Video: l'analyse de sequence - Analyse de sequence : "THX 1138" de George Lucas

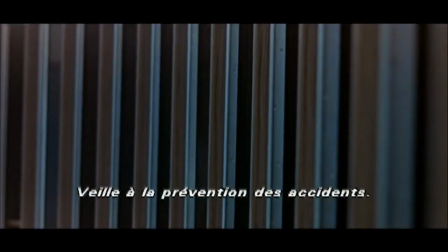[16:40] Prevent accidents. And...
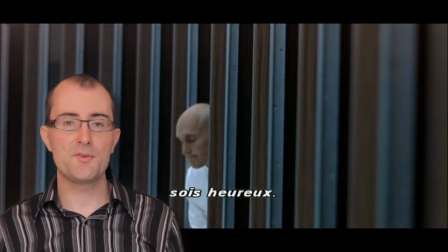[16:45]
Voilà, on a constaté que dans son confessionnal, eh bien, le plan a duré très longtemps,
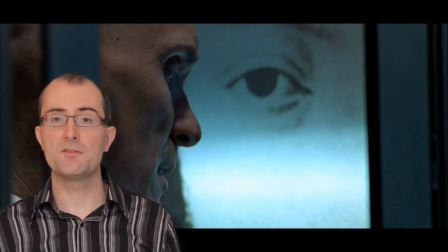[16:49]
c'est-à-dire qu'au lieu de faire une séquence avec beaucoup de caméras, beaucoup d'angles de prise de vue, de varier sans arrêt, on préfère rester concentré sur la confession qui est assez touchante, assez forte, de Robert Duval. Elle est forte parce que vous avez vu que Robert Duval, finalement, il ne peut cacher que quelque chose est en train de se passer en lui,
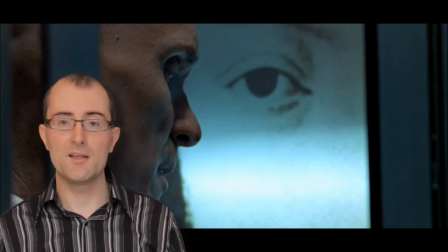[17:09]
qu'on a beau lui donner des sédatifs, il ressent quelque chose pour sa colocataire. Et évidemment, cette société, on l'a vu un petit peu dans les débuts, dans les sous-titres du début, les relations sexuelles et faire l'amour, c'est, tout ça c'est proscrit, c'est strictement interdit.
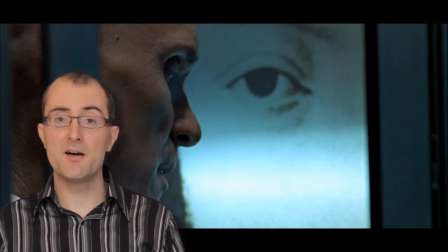[17:24]
Donc, vous avez quand même la base un petit peu de la société humaine qui a été donc interdit, puisque la relation amoureuse, la relation sexuelle, tout ça a été proscrit parfaitement. Donc, il est en train d'expliquer dans sa confession, Robert Duval, THX,
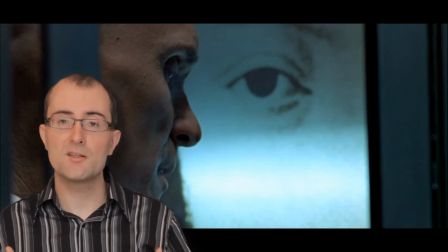[17:39]
qu'il n'arrive plus à contenir ceci, que c'est en train de monter en lui, et qu'il ne comprend pas, parce qu'évidemment il ne l'a jamais vécu depuis qu'il est né, dans cette société il n'a jamais vécu ça.
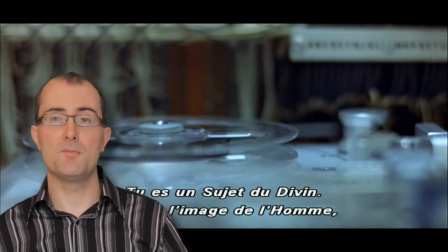[17:49]
Ensuite, vous avez constaté que on a quelques plans sur une salle avec des ordinateurs, donc on vous donne les coulisses, on vous montre que personne n'est en train d'écouter Robert Duval, mais par contre que tout est enregistré, et d'ailleurs c'est déjà, je trouve, c'est vraiment novateur, parce qu'on a l'impression que c'est une salle avec le réseau.
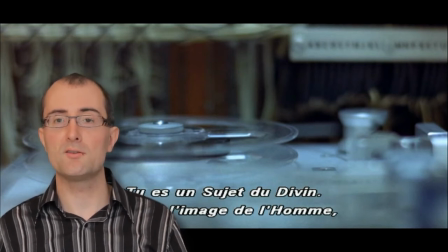[18:06]
Aujourd'hui, on a des réseaux partout, des réseaux d'ordinateurs, et la salle avec le réseau, on l'a déjà dans THX.
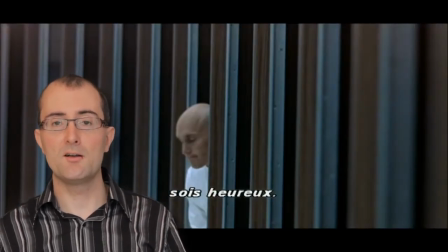[18:12]
Et puis, ce dernier plan sur lequel je me suis arrêté, alors ça, c'est vertigineux, ça donne vraiment le vertige, c'est toutes ces cabines de confessionnal, en fait, elles se ressemblent toutes. Les individus n'ont plus de nom, n'ont plus d'identité. Ils sont tous habillés pareil, en blanc, avec le crâne rasé. Donc, on nie tout ce qui peut faire,
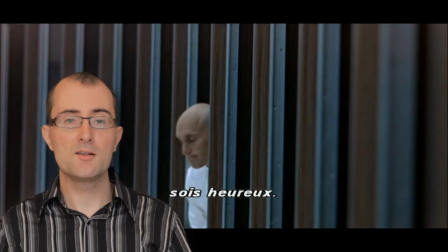[18:32]
tout ce qui peut caractériser l'individu dans sa spécificité, dans son caractère et dans ses caractéristiques.
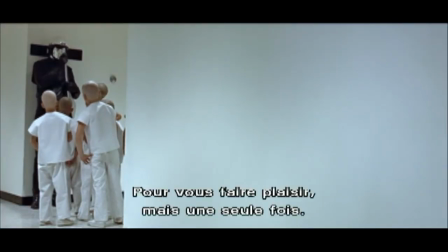[18:40] Happy. If it will make you happy, just this once.
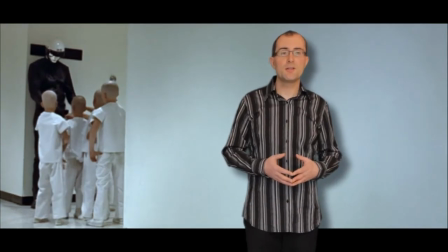[18:46]
Je m'arrête tout de suite sur ce plan parce que bon, c'est un plan qui est très troublant. Déjà, on constate, on voit que les policiers, ceux qui maintiennent l'ordre dans cette société, sont masqués. Alors évidemment, ça pourrait aussi influencer de nombreux réalisateurs, des personnages masqués qui sont évidemment très angoissants. Et puis, ils ont des voix un petit peu métalliques aussi.
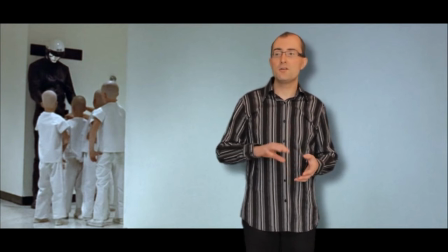[19:06]
Ensuite, on ne comprend pas ici pourquoi c'est cadré uniquement la scène avec le policier et les enfants, uniquement dans la partie gauche, pourquoi on n'utilise pas la partie droite. Et bien parce qu'il y a la majeure partie du film THX 1138 se passe souvent dans des décors blancs,
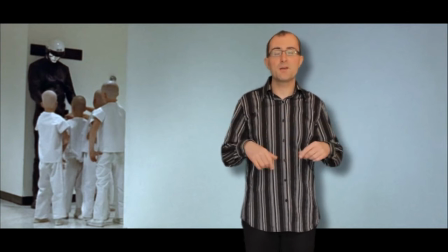[19:20]
mais dont on n'arrive pas en fait à trouver les limites. On n'arrive pas à trouver les frontières de ces décors. C'est-à-dire, c'est comme s'il n'y avait pas de frontières, comme si ça s'étendait à perte de vue. Et en fait, on a tellement l'habitude, nous, d'être dans des pièces où on voit la frontière, où on voit les murs, où on voit les fenêtres, ou alors d'être dans une ville où on voit les frontières,
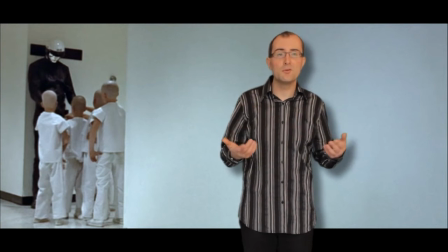[19:40]
que quand on est dans un espace où on ne voit plus de frontières, où ça continue à perte de vue, eh bien, il y a quelque chose de très angoissant. Et en fait, c'est ce que retrace le film. Et puis, alors, cette scène, elle est intéressante aussi parce qu'on montre que finalement, ces policiers qui sont presque robotiques, qui sont presque inhumains, ils ont quand même une part d'humanité parce que là,
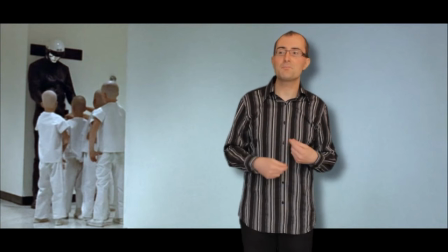[19:56]
ils comprennent quand même que les enfants... ils ont une envie de jouer, donc il veut bien prêter sa matraque aux enfants. C'est-à-dire que c'est quand même troublant, parce que c'est pas manichéen comme film finalement. On pourrait se dire, les représentants de l'ordre, les policiers masqués, c'est des personnages complètement négatifs, et puis THX, c'est quelqu'un de complètement positif.
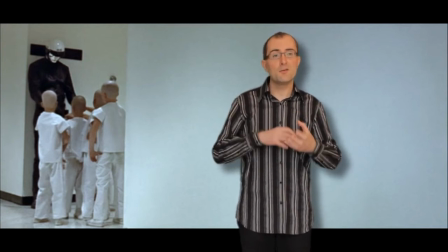[20:15]
Mais en fait, c'est beaucoup plus complexe. Le bien et le mal, en fait, interagissent sans arrêt les uns avec les autres.
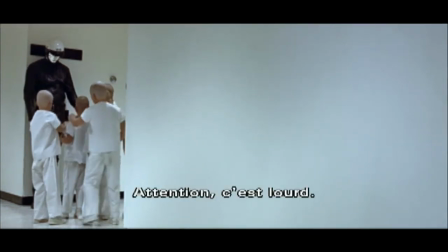[20:21] Now be careful, it's heavy.